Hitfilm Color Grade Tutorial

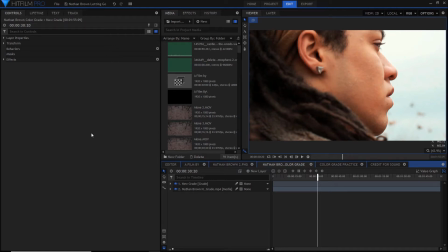0s
Hey guys, I'm Mulatto from Colorado here.
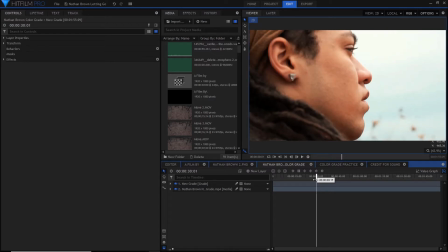4s
This is just another tutorial slash breakdown of how I did this color grade.
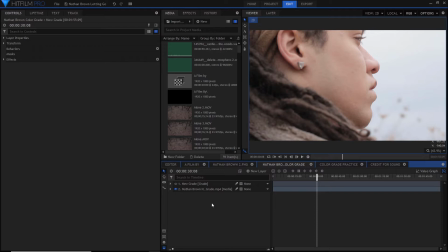12s
This is what it looks like without color grade. Really disgusting and really unsaturated.
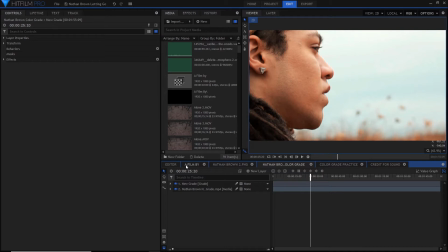22s
And let's put the grade back on. All right, so I'm just gonna be going through all the effects that I used on this grade. Keep in mind, when you are grading footage, don't just put it on the footage itself.
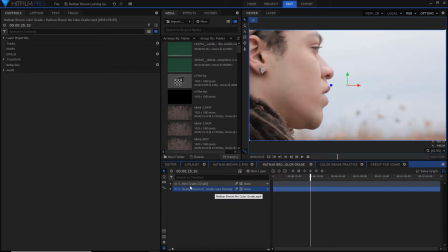38s
First of all, it just like makes it slower and it's not as efficient. If you just put it on a grade, it'll just make your life a whole lot easier, and you can just turn it on and off instead of just opening up the footage itself and turning off all the effects.
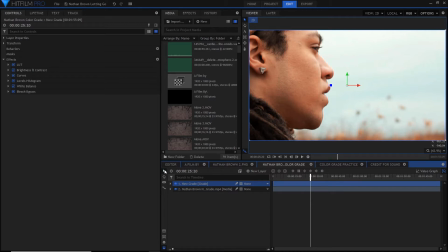57s
So with that being said, let's go through all the different effects I went through. So in total, I use 6 effects. Let me just turn all these off and I'll just explain how I use them.
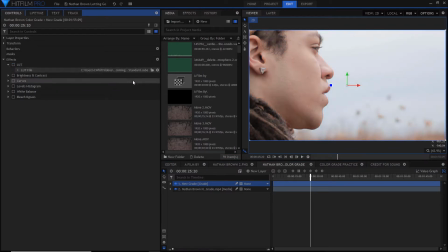72s
So the first effect that I used is a LUT.
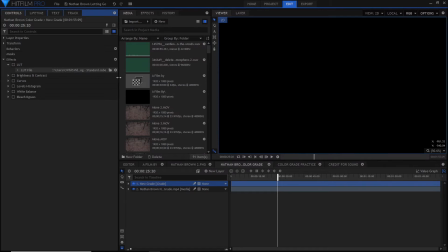76s
And if you don't know how to use this, all you do is search up here for LUT.
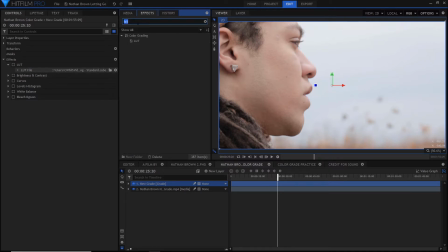86s
If I can type right, LUT, and then just drop it in there. And LUT just helps in the color grading process. I stink at color grading, so this is amazing for me. And in order to use this, what you'll do is you'll click the folder icon right here,
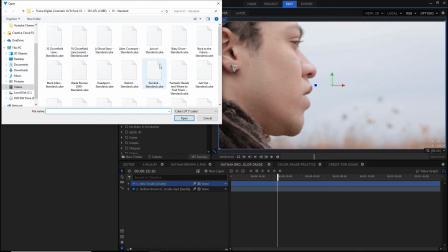106s
and it'll go through your files and just look for wherever you saved your LUTs at. And I will put a link in description for Premium Beats. They have, I believe it's like 35 LUTs or something around that, 20s, I don't know.
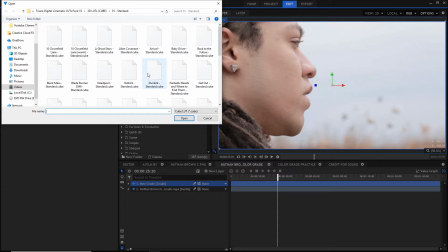122s
But there's a bunch of LUTs down for download, and I'll put that in the description, which you can use to make your images much better in post.
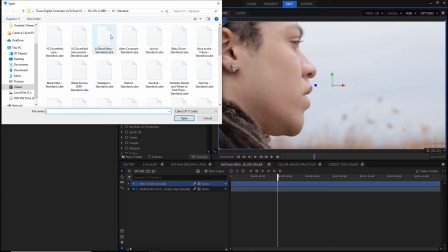141s
Anyway, with that being said, so what the LUT I used, I bought from Film Riot during their, I believe it was Black Friday sale, and I used the Spider-Man Homecoming LUT.
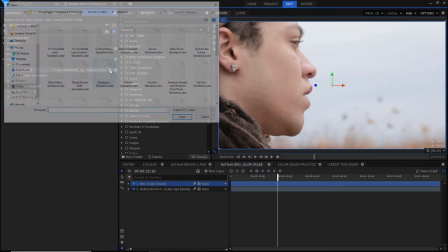154s
And you'll just click the LUT that you'll want to use, so Spider-Man Homecoming,
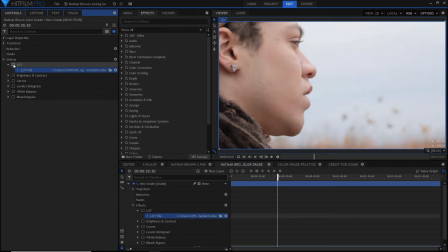159s
and instantly you can see that really like enhances the blues, brings up the skin tone.
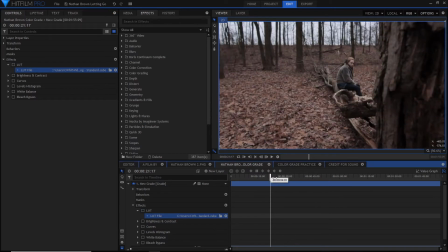169s
Let me show you what it looks like. Let me get a good look.
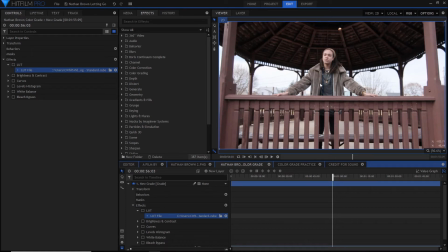174s
Okay, so right here, this t-shirt just looks like gray and murky and muddy looking, but as soon as I turn this LUT on, it just like really makes the blues pop out. All right, the next one we're gonna talk about is brightness and contrast. This one's just really simple.
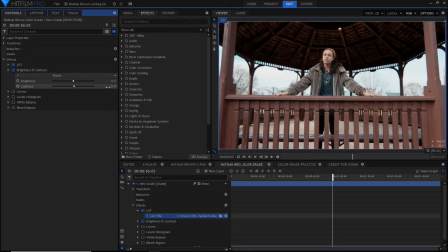193s
Just does what it says, increases brightness and contrast. I only increased the contrast just a little bit just to really bring some detail in the shadows.
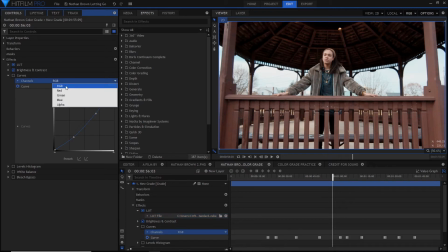205s
Then I used curves, used RGB. I didn't really mess around with the red, green, blue, and alpha channel at all. I just stuck with the main controls. And I brought down the shadows and the highlights a little bit.
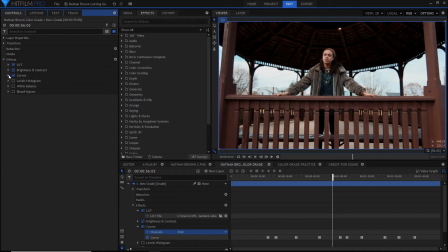224s
As you can see there. Next, we have the levels histogram. And here, again, kind of like the brightness and contrast, I didn't do too much. I raised the input white and the gamma a little bit.
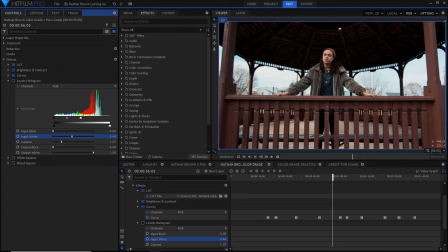246s
Input white. Oh wait, I gotta turn it on.